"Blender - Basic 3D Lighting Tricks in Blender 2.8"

okay so say you have some product renders that you want to do or you want to show off a model you need good lighting for that so I'm going to show you four lighting setups that are really gonna make your models pop so let's get into it okay so we're gonna be using
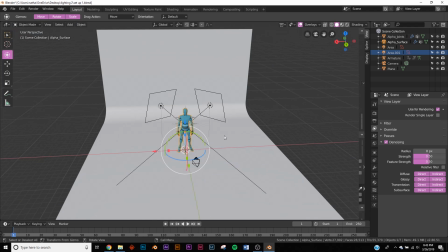this basic model from Mixamo to show off these renders so the first setup is a very interesting one you're basically gonna have two highlight shots
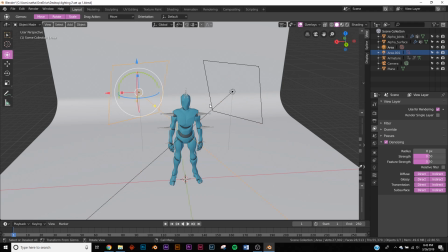right here just two lights and we're gonna be using blender 2.8 for this but it goes for almost any program that has lights in it for this
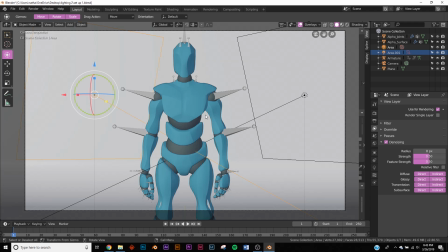3D type. So if you were to render this, this is what it'll look like. So this is the type of render you're going to get.
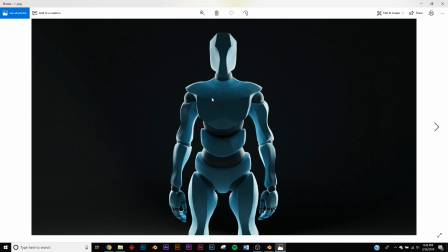You just get this really interesting, almost menacing kind of lighting. And it's really, really cool. And if it's not working and this front part is completely black, you can just put just one light in front of it and make it very, very dim. But for this, it worked. The light was bouncing around pretty good. And you have these really, really nice rim lighting going on right there.
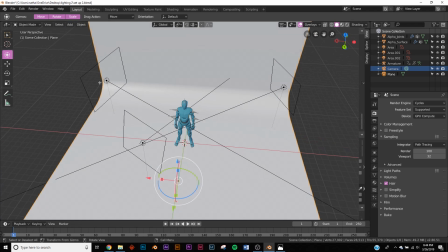Okay. Now for the second lighting setup. This is a three-point lighting setup, so you have one here. Very similar to the last one, but we pretty much add one to the front that's pretty powerful.
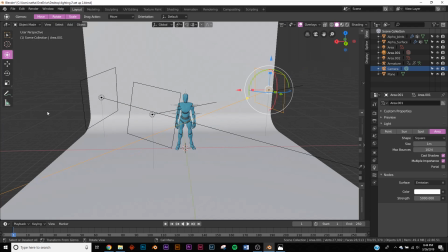Just to show you, these lights have a strength of 5,000 here and 5,000, and this front one has a strength of 3,000.
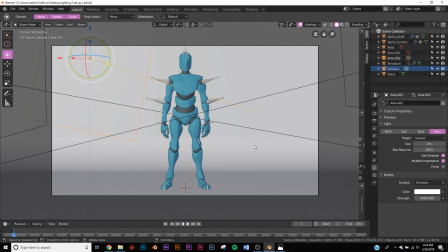Now, if your scene is much smaller, say if I took my,
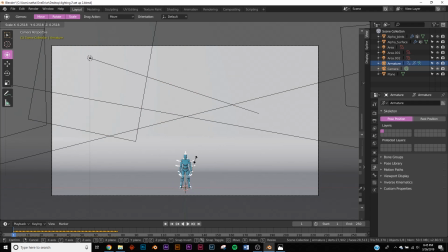say if I took the scene and he was this small and everything was scaled to that, your lights would not be 5,000. They'd be maybe around 300 and 200 and 200 but because the scene is so large the strength has to be up so it's variable on that
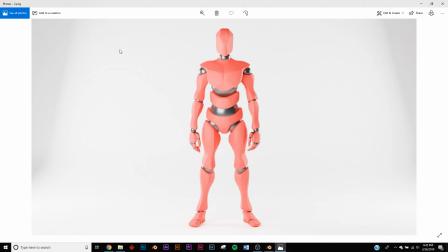but the light setup still remains and your lighting is going to be nice and even on your model everything fills out and you get everything and you
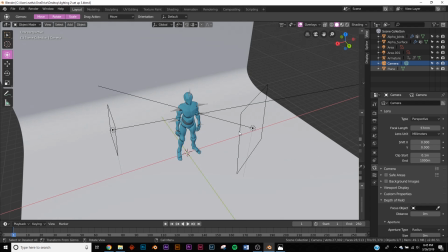can see everything all right the next setup is a little bit more moody just kind of more interesting for that giving you some contrast so you're going to have one
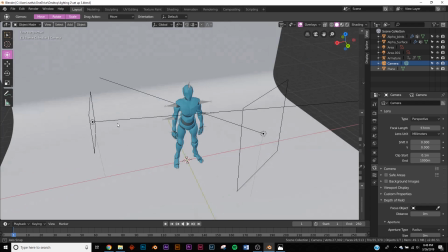slightly through the right and a smaller one right here to the left and of course those can be swapped out and this is
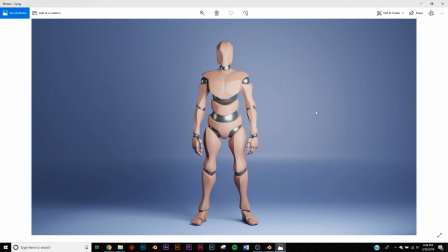what the render will look like so here's what you get you get just a softer the one so the one to the left is going to be much dimmer than the one here to the right that's going to be the main light but here you get some nice shadows and it looks really
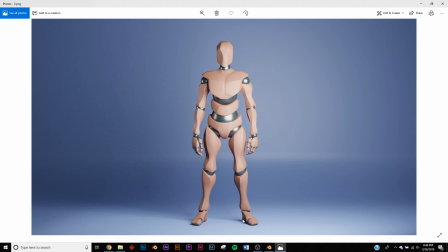really good for this one i used a darker background just to give you and to show you those shadows and how nice it looks but yeah you get a little bit more interesting
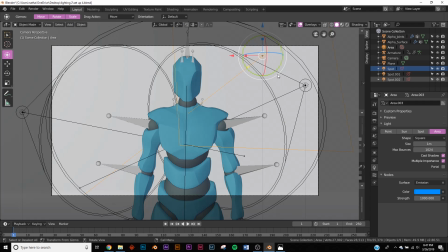lighting with this setup all right so now for some abstract lighting all these all these lights have a different color
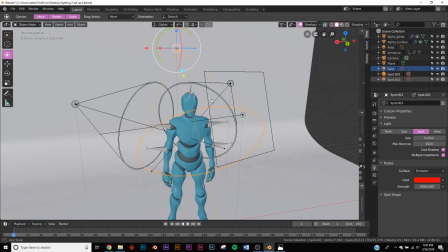assigned to them so the one here to the right is pink the one here to the top middle is red this one is yellow and
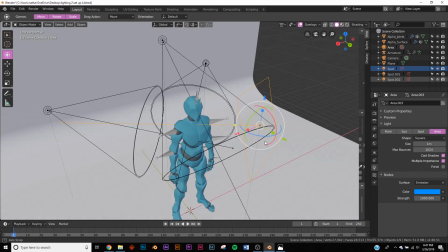this front one is blue so for here i use spotlights because they're a little bit more specific instead of these area lights which just sort of shoot light
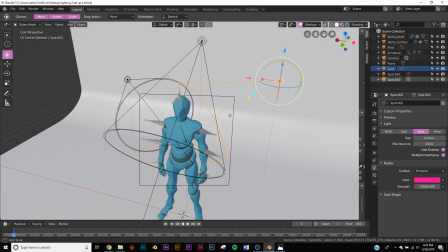everywhere these are very specific to the circle so these back ones are pretty strongly lit and this front ones is more
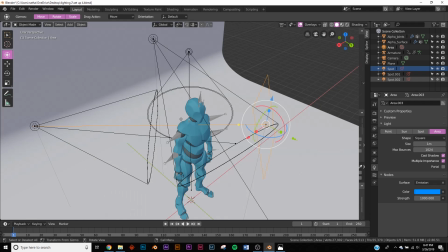dimly lit because we want these backs to have these much these really good highlights so the render is going to look like this
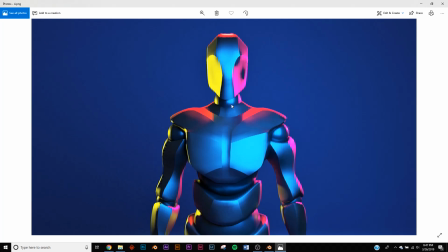so it's really really interesting very abstract and uh and it looks crazy but simplified you have one to the right to
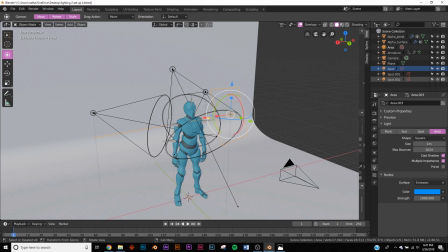the left one slight to the top and one right here in the front to kind of fill out the front otherwise it would be pretty much completely black but if you want to go for that look it's definitely really cool so there you go those are four nice lighting setups you can use to show your products and your models and things like that and thanks for watching